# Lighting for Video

When it comes to video conferencing, you might first think about the quality of your camera or the quality of your microphone. And while those are both important considerations, there's something else that's easy to overlook that can make a huge difference in the quality of your video recording. Lighting. If you haven't thought about how to stage the lighting for your video call, you might just be using whatever lights are already around. I mean, if you're like me, you're probably more focused on being able to see the things around you rather than being seen or being well-lit for your calls. Maybe you're relying on the existing overhead lights in your room. Maybe you're sitting next to or in front of a bright window that lets the sunshine in but turns you into a shadow. So, here's something that you can do for very little money that'll make a huge impact on the quality of your video. Three-point lighting. You see, your camera drinks in light like we breathe in oxygen. The more lighting that you can provide and the little nudges here and there as to where you place your lighting can feel like the difference between holding your breath underwater and taking in a big, deep breath. So, three-point lighting is what I'm using right now. I have a light to the left of me, and I have a light to the right, and I have a light in the back of me. One, two, three. Now, these aren't fancy lights, and they certainly aren't expensive lights. I'm using these simple ring lights that you can pick up in almost every store these days and certainly everywhere online. So, let's see three-point lighting in action. And ironically, that means turning off my three-point lighting first.
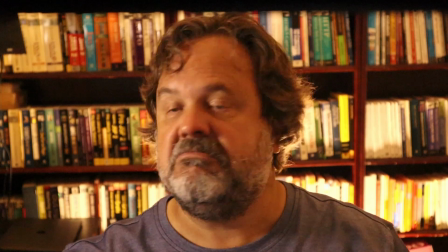So, one, two, and three.
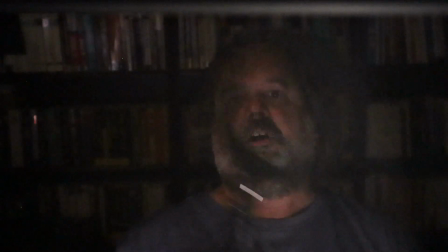Ooh, spooky, huh? Well, let's start with one, ring light.
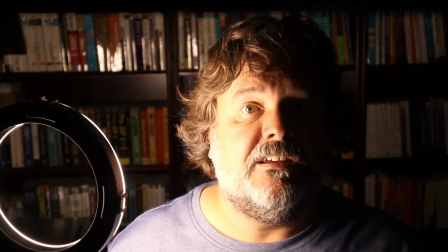I mean, if this is all you have, hey, you can certainly make the most of it. And as you're about to see, where you place it can make a huge difference.
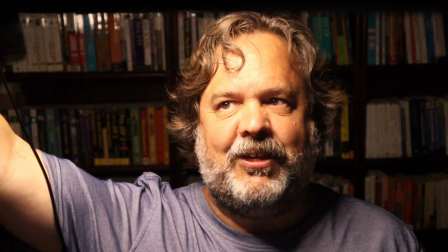Now, I don't think you'll like the effect if you put the light above you.
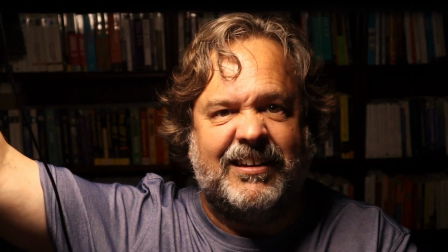It feels a little bit like you're being interrogated, doesn't it? But, hey, if all you have is a single light,
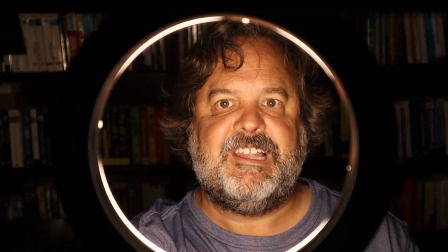then what you should do is place it directly in front of you with the camera shooting through the middle.
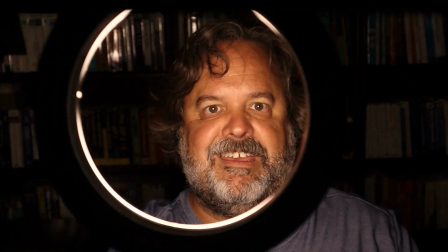And ideally, the light would be outside of the frame, right?
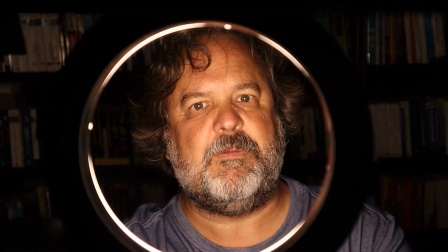Now, while this is perfectly okay, can you see how it makes me appear a bit flat or two-dimensional?
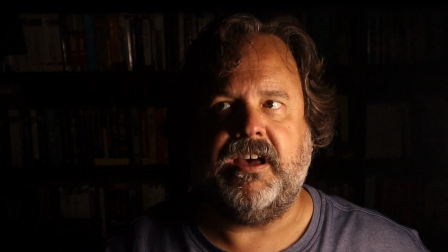Now, if I place it off to one side, wow, doesn't that make a dramatic difference?
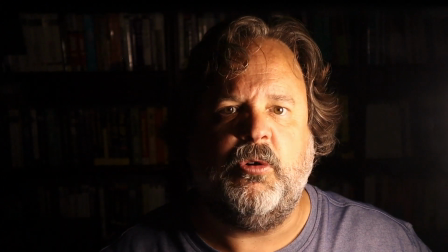You can see shadows and contours, and it should make me look a little bit more three-dimensional.
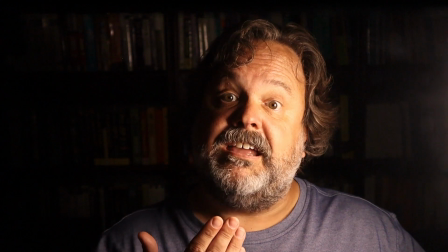This first light is called the key light.
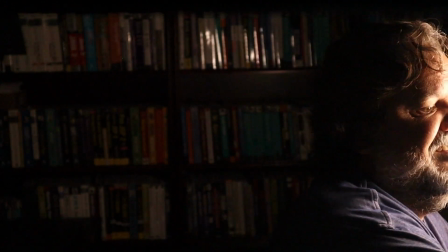Now, if you add a second light,
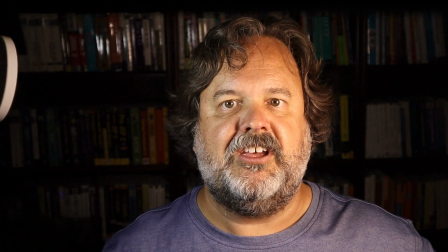especially if you add it on the other side of your face, notice how it fills in all the shadows.
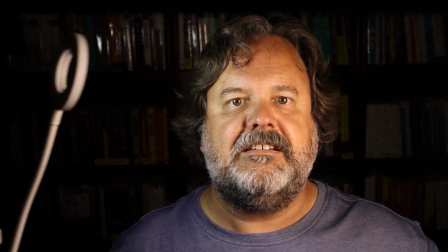Funny story. The second light is called the fill light.
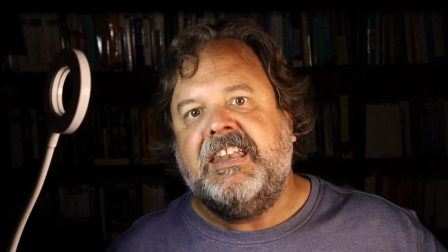So, now both sides of my face are well lit,
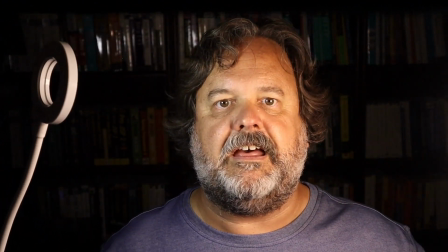with my key light on one side and my fill light on the other, but the room seems kind of dark, doesn't it?